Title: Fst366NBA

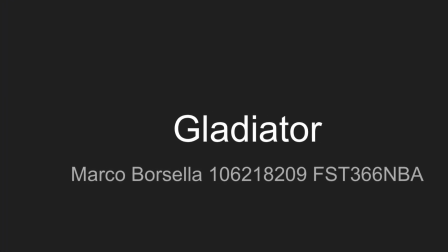The movie that I chose for my whole film analysis is the movie Gladiator by Ridley Scott. This is an absolutely classic movie with great examples from everything we learned in our course this semester.
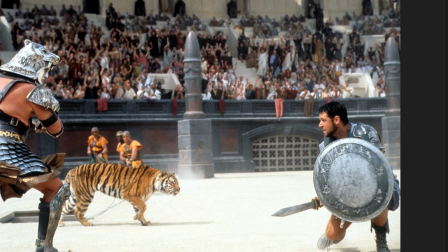So let's first begin with the mise en scène in this image and of this scene.
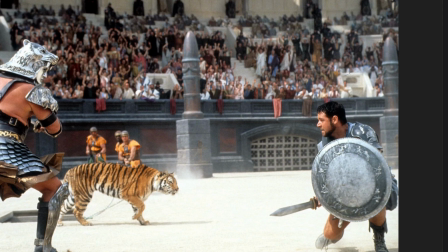So as we can see two people standing in the forefront of this image.
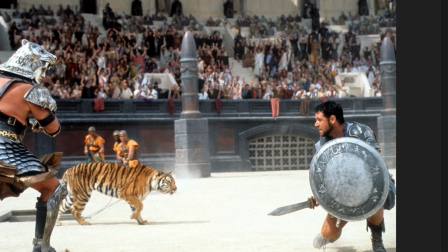One to the left of the screen and one to the right of the screen. One holding what looks like a shield and a sword,
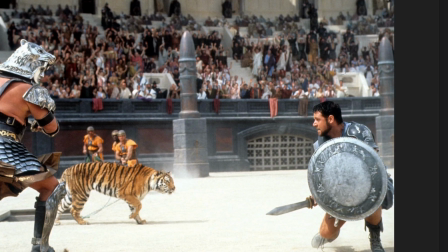and the other guy's hands to the left of the screen, his hands are not visible.
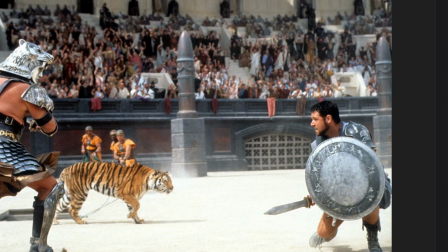The person to the right is seen with a focused face. His body's not completely seen as it's covered with a shield.
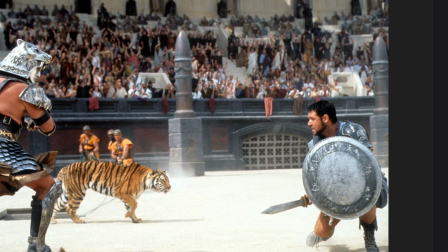Both people standing in the forefront of the scene look to be heavily armored.
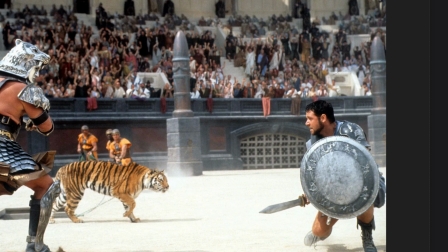One with his face is fully exposed, thus you can see his expression. But the guy to the left of the screen has some sort of head protection and a mask on.
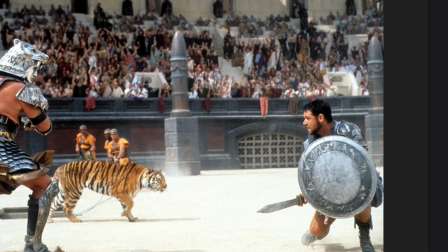So his real expression is not shown to us on the screen.
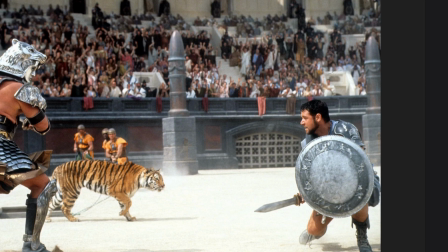Both the armor each man seems to be wearing seems to be shiny. They seem to be somewhat new, not worn down.
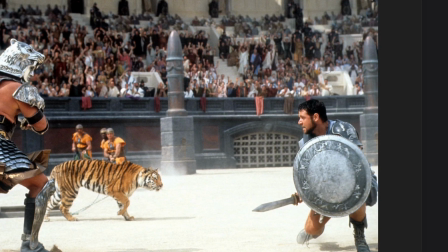So now let's take a look in the background. In the background, we could see an animal with orange and black stripes coming out of what looks like a hole out of the ground,
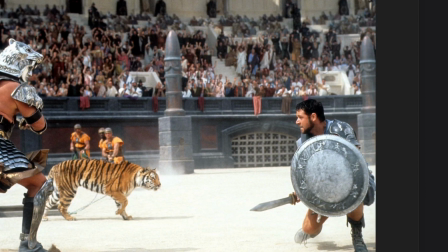which seen on the person to the left's foot seems to be kicking up some sort of grain. So the ground is some sort of sand-like gravel.
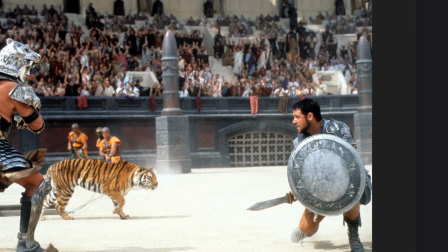And further in the background, you can see three men, all wearing helmets,
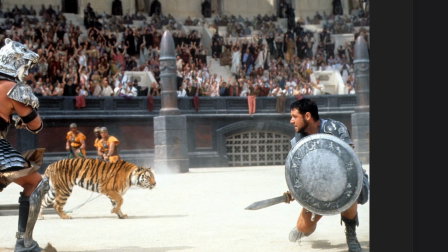wearing both the same orange uniform, and they look to be holding something in their hands.
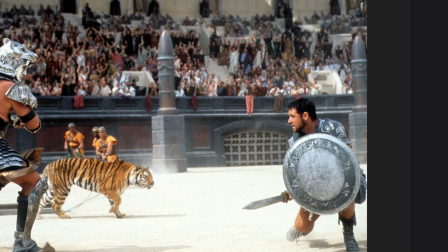Now, if we look even further back in the background, you can see what looks like a group of people, all standing, all wearing different types of things.
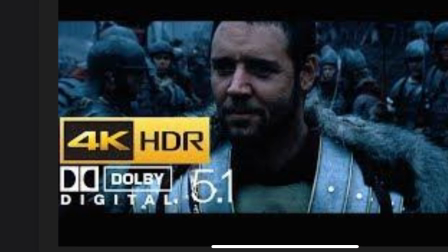They look like some sort of token. The use of cinematography in the movie Gladiator is seen best, I believe, in the first scene,
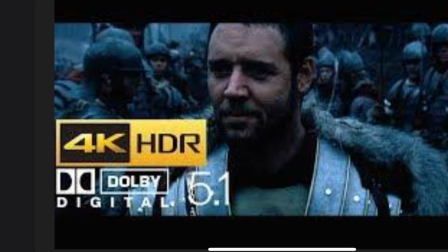whereas you could see Maximus in this wide angle battlefield.
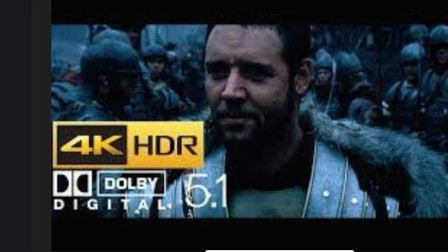You could tell that this is like not a normal battlefield that you see in modern times. This is a battlefield you see maybe in ancient Rome.
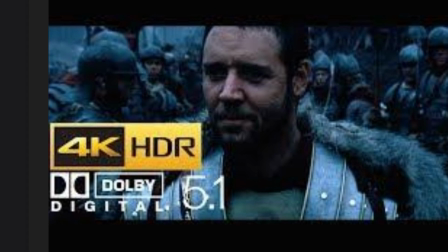They're in some sort of forest. It's dark. It's dirty.
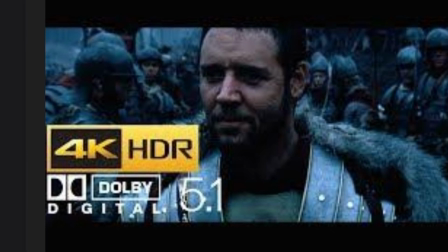And one thing I do enjoy, especially with the cinematography done in this scene, is that they show hecticness, or like a lot of people being there.
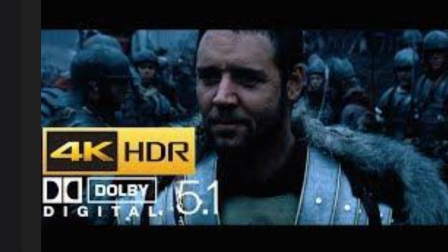When there's a camera faced at Maximus, you get a full body image of Maximus.
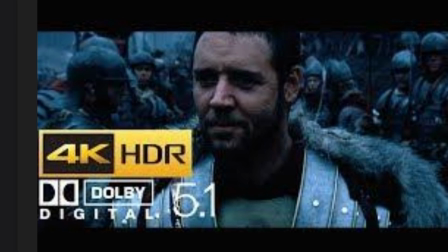But you could see people walking across the camera, people at the edges of the camera, to make it almost feel hectic,
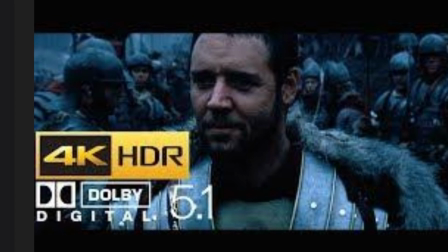make you feel crammed in, like there's so many people, like you're one of the soldiers standing side by side in this scene.
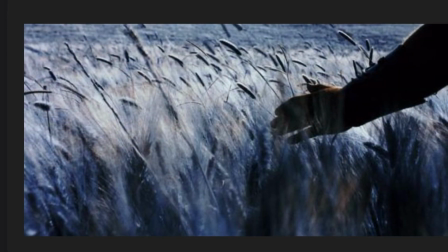At the beginning of this opening scene, there is a part where
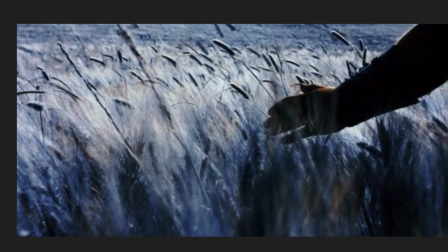Maximus, Russell Crowe's character, is rustling hands through a field of reeds.
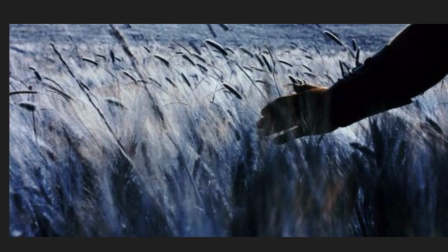So this is a brilliant use of editing by Ridley Scott,
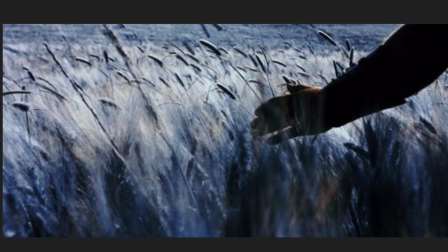as it's foreshadowing what is to come for Maximus.
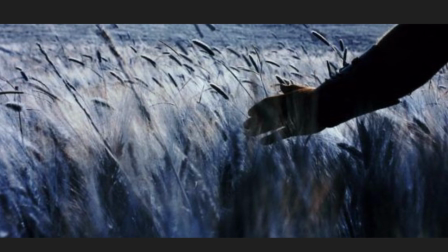So the rustling of the hands of the field is in Roman times, in ancient Rome.
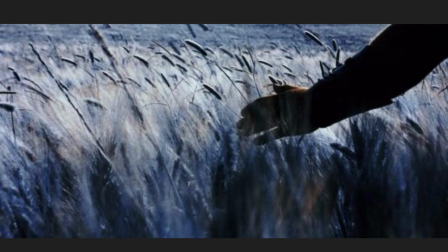They believed when they died, they went on to a field of reeds and they would farm for eternity.
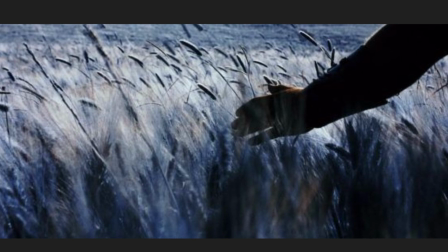They'd be happy and farm for eternity.
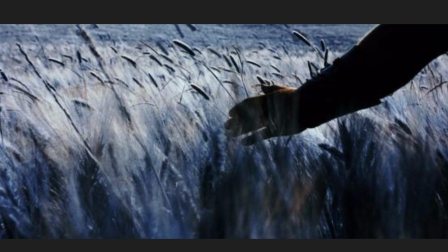So this constant flashback, which just does not happen during the beginning of the movie, but happens throughout the movie,
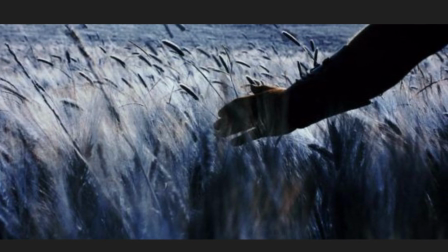is foreshadowing that Maximus is going to die, and thus move on to the field of reeds and join his family,
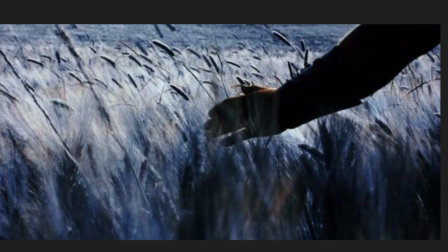where he can roam, frolic, and brush his hands through the field of wheat or reeds.
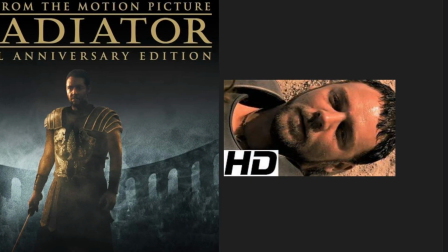Let's now take a look at the use of sound in the movie Gladiator. More specifically, the music that was used in the movie.
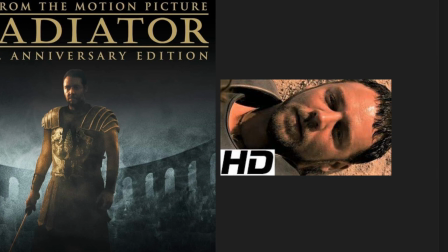So let's take a look at the song Now We Are Free by Hans Zimmer. This song has a very old feeling to it.